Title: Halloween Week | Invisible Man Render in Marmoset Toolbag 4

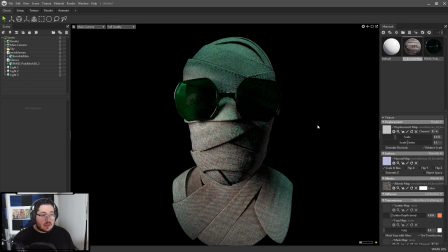We still get a nice little silhouette here and there, and it keeps it a little bit less intense. So I know that this is gonna work.
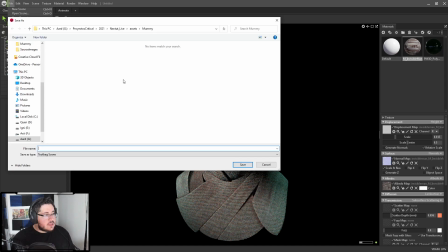So I'm just gonna hit File, Save Scene, and let's save this as Invisible
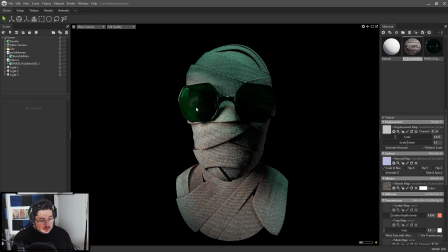Man, and I know that the materials are properly working. So here's what I'm gonna do. I am gonna go into Maya.
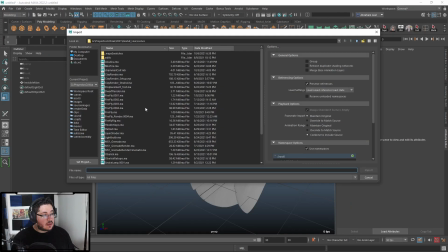I'm gonna import my glasses. Where are they? Assets, Mummy, and it's the glasses.
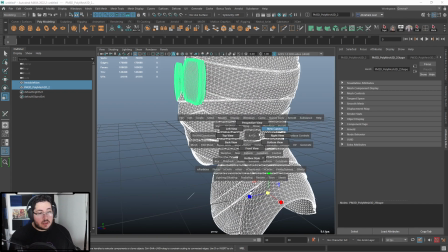There we go. And we're gonna rig this real quick. So I'm gonna go to the side view. Oh, let's go to the side view.
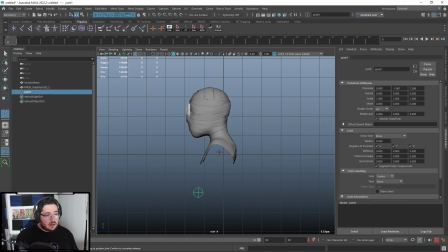I'm gonna go to rigging, and I'm gonna say one here, one here, one here, one here, and one here. There we go. We're gonna grab all of the joints except for the first one, and then grab the geometry, and that's it.
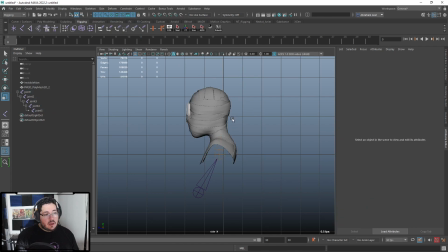And I'm just gonna say rigging, a skin, and bind skin. And now let's turn on X-ray bones here,
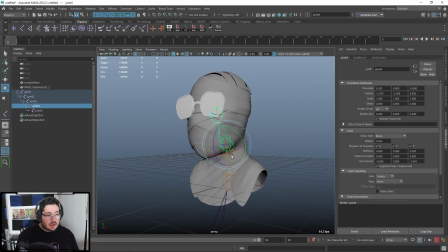and if we move this thing around, you can see that we're gonna get this very nice effect, right? So it's not gonna be perfect, but it's gonna work. So what I'm gonna do here is I'm gonna take the glasses and I'm gonna snap them or parent them to the head bone.
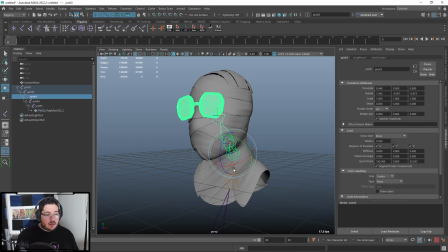That way we only have to deal with one bind skin. And I'm gonna go to the neck here and just like give him like a inquisitive look like this.
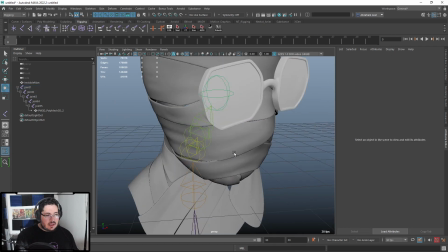There we go. Just like that. And as you can see, the deformation that we get is not like super strong.
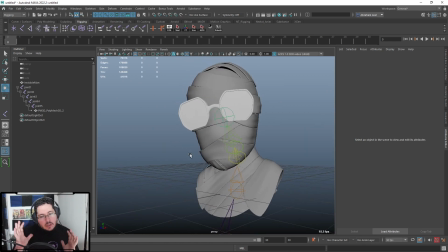It's not super like crazy, but there's just a little bit of a head tilt, just a little bit of a pose, and that already is gonna sell the whole concept a little bit better.
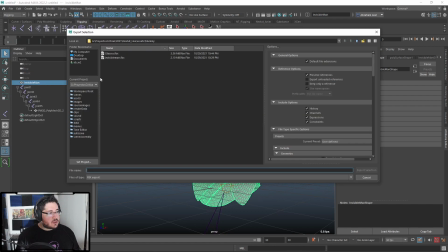So I'm gonna grab this thing, I'm gonna File, Export Selection, and I'm gonna call this Invisible Map Post.
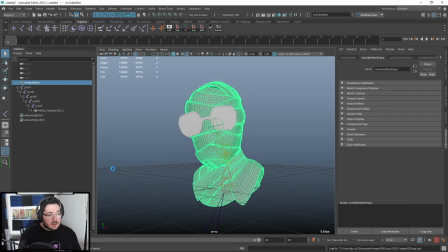Very important that we differentiate it from the original one, because if we ever need to go back to the bakes, we're gonna have to just come back.
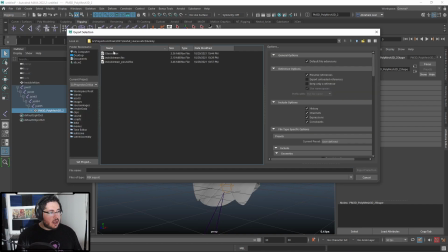So I'm gonna say File, export the selection as well, and this is going to be again the glasses, but in this case post. And don't worry, we don't need to do a lot of work inside of Marmoset. We don't need to re-import and stuff.
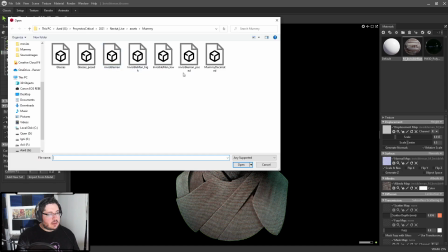We can just go to the object here and just link something different. So right now that's the invisible man.
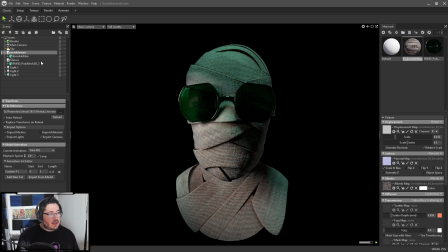We just select the invisible man post and say open, And as you can see, instead of referencing the one that we had before, now it's referencing this one.
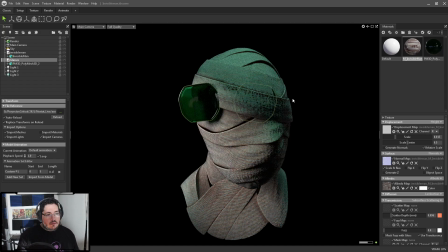Super simple. Same with the glasses. I'm just going to click here, reference the glasses post, and it's going to load the same material, the same, like everything that we've done before.
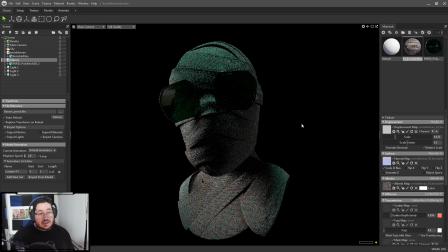Like every single thing is going to be right here. I think I really like this lighting scenario because now it actually looks like it has like a nose and like a mouth. And I think it adds to the whole scene. So yeah, this looks really, really cool, right? Now let's add like our typical things like a fog.
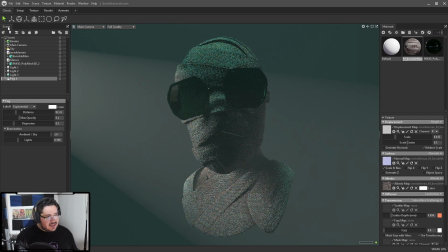I usually don't like the fog affecting my lights as much because, as you can see, we start getting this sort of like contamination there. Of course, we can play around with the opacity and stuff. I'm maybe going with the first light and just like changing the spot angle like this.
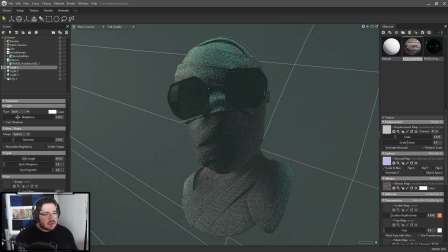I don't know, it's a little bit too much. Maybe decreasing the extra strength. Let's go back to the fog.
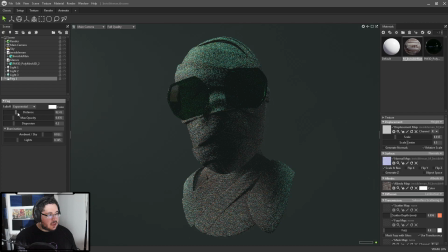That's one of the things I don't like about this fog. It's a little bit finicky. Like you can do very cool stuff, but it's not perfect.
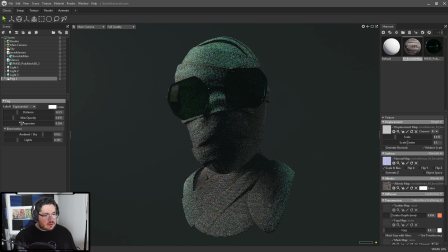You're gonna have some issues. This sort of like lightning scenario that we're getting. I teach my students this in the cinematic class. This is sometimes called the double split because you're gonna have one light on one side and the other light on the other side. And you're gonna have like a very dark shadow on the very center of your character, and it creates some interesting compositions.
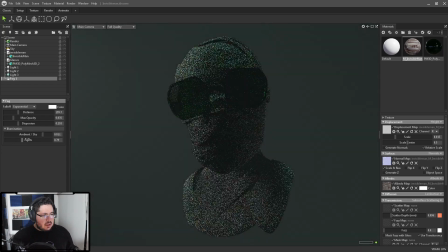Let's increase or decrease the distance, maybe a little bit here, a little bit over here.
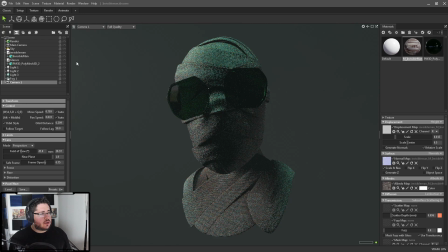And now let's grab a camera. So I'm gonna go with a camera, new camera, and we need to decide what kind of focal length we want. Focal length plays a very important role. If you want like a very like non-distorted thing, like a 55 is really good. You're gonna get like a really flat render, very flattering to the character because you're not gonna get any sort of distortion.
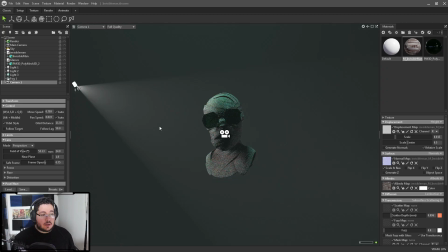You want like a creepy one, you can go for like a 24 and then go into like this sort of like effect.
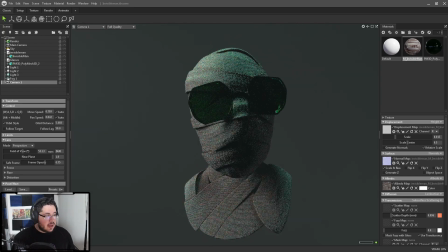Or here you're gonna see things distort quite a bit. I think for this one, a 55 might look good.
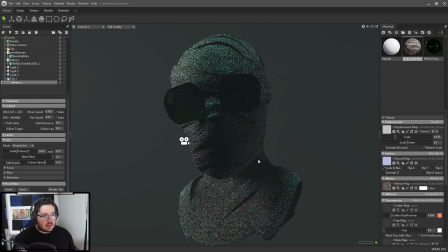So let's go for like a 55 like this. I'm not sure.